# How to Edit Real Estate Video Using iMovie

So now you have all that good real estate content and you're ready to go but now you're wondering how do I edit it? Watch this video and I will show you how easy it is to edit your real estate videos using just iMovie. Thank you so much for being here. For more tips on how to use technology in real estate to gain more customers and sell more homes please subscribe to my channel and click on the bell so that you're notified when I post a new video every Wednesday. Have you ever watched other people's videos and wonder how they look so good? Have you thought this must be out of my reach because that person must be spending thousands of dollars to have their video edited for them? You may be surprised to hear that most of the videos out there could be edited using just iMovie. By the end of this video I will show you some tips on how easy it is to edit your videos using iMovie where you can spend zero dollars. Ever since starting content marketing years ago I have relied on iMovie so much and it saved me so much money.
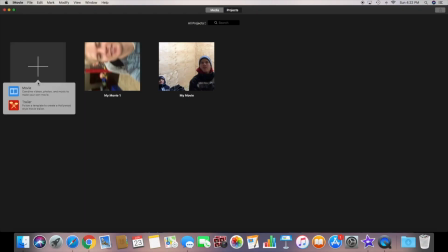[0:58]
So here we go. When you first open iMovie, you will see an option there to either create a movie or a trailer. I always select movie as the best option for editing. A trailer is a good way to have iMovie make your movie look like it's a trailer for a movie. So if you're ever wanting to do a parody or something like that, this may be a good option. But for the case of what we're doing here today, you'll want to select movie.
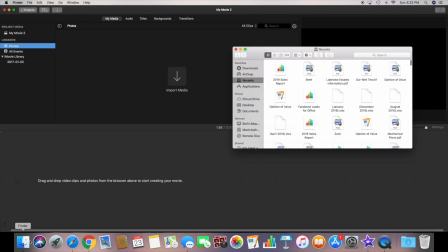[1:23]
Start by taking all the video you have taken and upload it into iMovie. This may be just one very long clip or a series of clips.
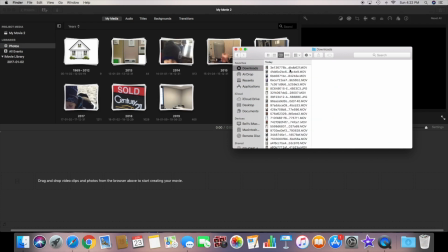[1:31]
For the purpose of this demonstration, I'm going to pull all my videos that I took on my Instagram stories for a festival that we recently hosted downtown in our city. All I do is upload all the videos I took into the downloads folder of my computer and then pull them and put them on the bottom portion of iMovie.
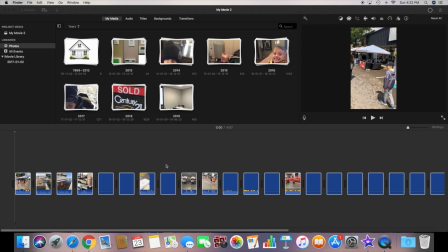[1:48]
Most of these times you'll have them in order already, but since I pulled these from Instagram stories, they did not go in order and therefore I have to reorder them.
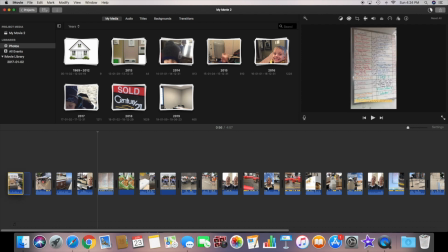[1:57]
All you have to do is select a clip and then drag it where you want it to go.
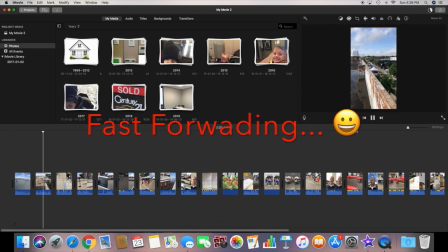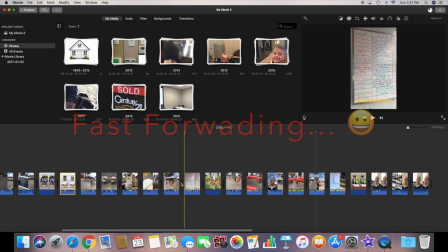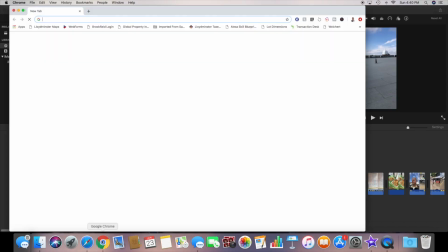[2:12]
Now that all my clips are in order, I can start editing them. First thing I want to do is add a title or an opening to let my people know what my video is about. For this, I am going to use Canva. I use Canva all the time.
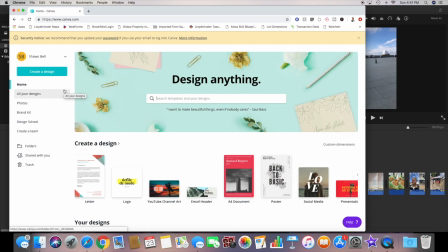[2:24]
If you ever need to create a logo, you need to put text overlay or you need to create some sort of graphic. Canva is amazing and can do so much, has so much potential. So I'm quickly going to go in there and make a banner title for my video.
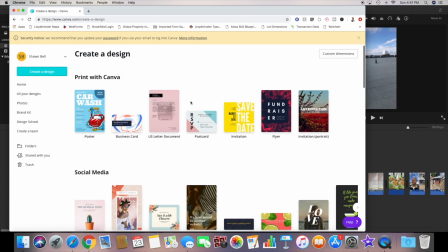[2:37]
As you can see, Canva gives you a bunch of predetermined templates that you can choose from.
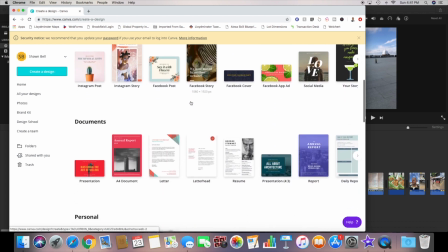[2:41]
Since I'm going to export this video as a 1080p resolution, I want to select custom dimensions.
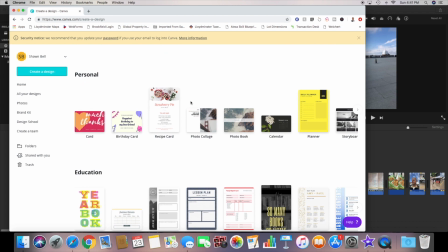[2:48]
If you google the dimensions of a 1080p video, you will see that they are 1920 by 1080.
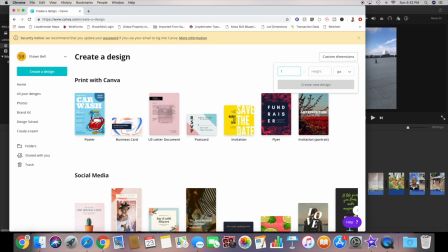[2:54]
Therefore, this is what I will put in the dimensions for Canva as I know it'll fit my video perfectly.
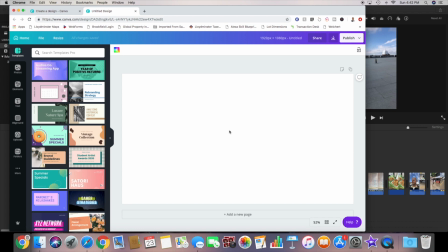[3:00]
First thing I will do is change the background. If you click in there you are given the option to use custom colors.
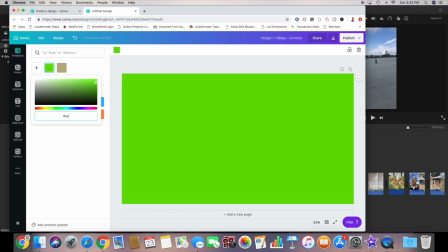[3:06]
I am going to use the hex codes for my company's colors which you can find yours online to make it simple.
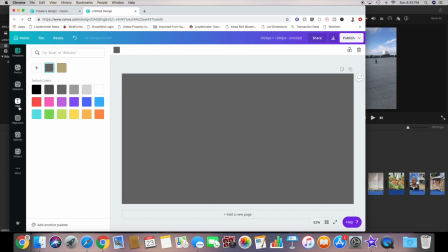[3:12]
This way I can brand it towards myself and my company. Then I add a title and again I can change it to the company colors. Now resize it so it fits on the page and you can rotate it if you want a different look to it.
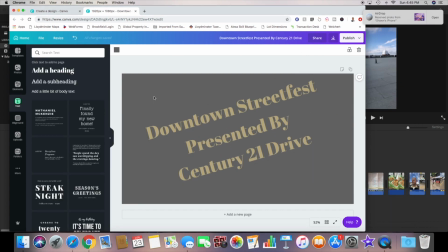[3:25]
Now I'm going to grab a picture from the event so everybody that sees it will recognize it
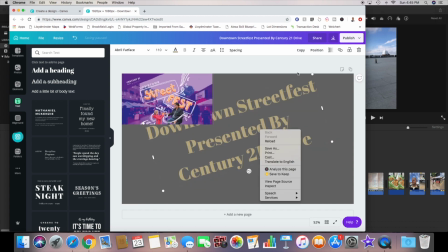[3:30]
if they were at the event or they may recognize it from all the advertising that they've been seeing. Now resize it and of course you can make it a lot fancier if you want to but for now you get the idea.
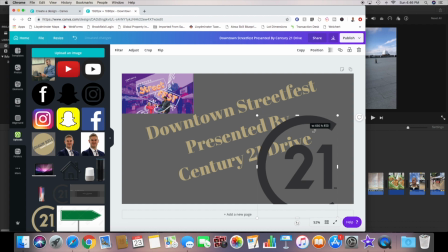[3:42]
Next I'll add our company logo just for some extra branding recognition.
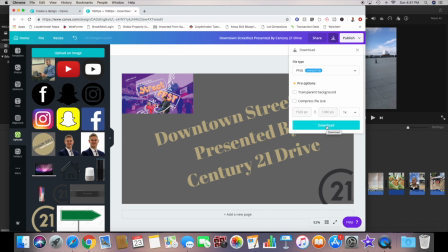[3:46]
Once that is done I can then download the file into my downloads folder of my computer.
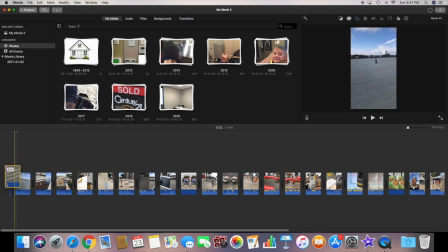[3:51]
Now all I have to do is go grab it and place it in the front of my video. On default it will have a little animation to it.
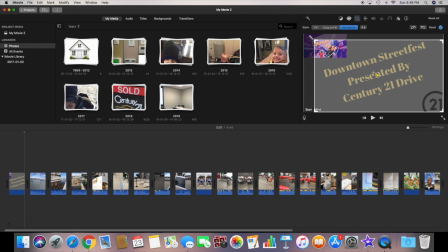[3:59]
Therefore at the top if you click on the crop logo you will see the selection of Ken Burns is selected.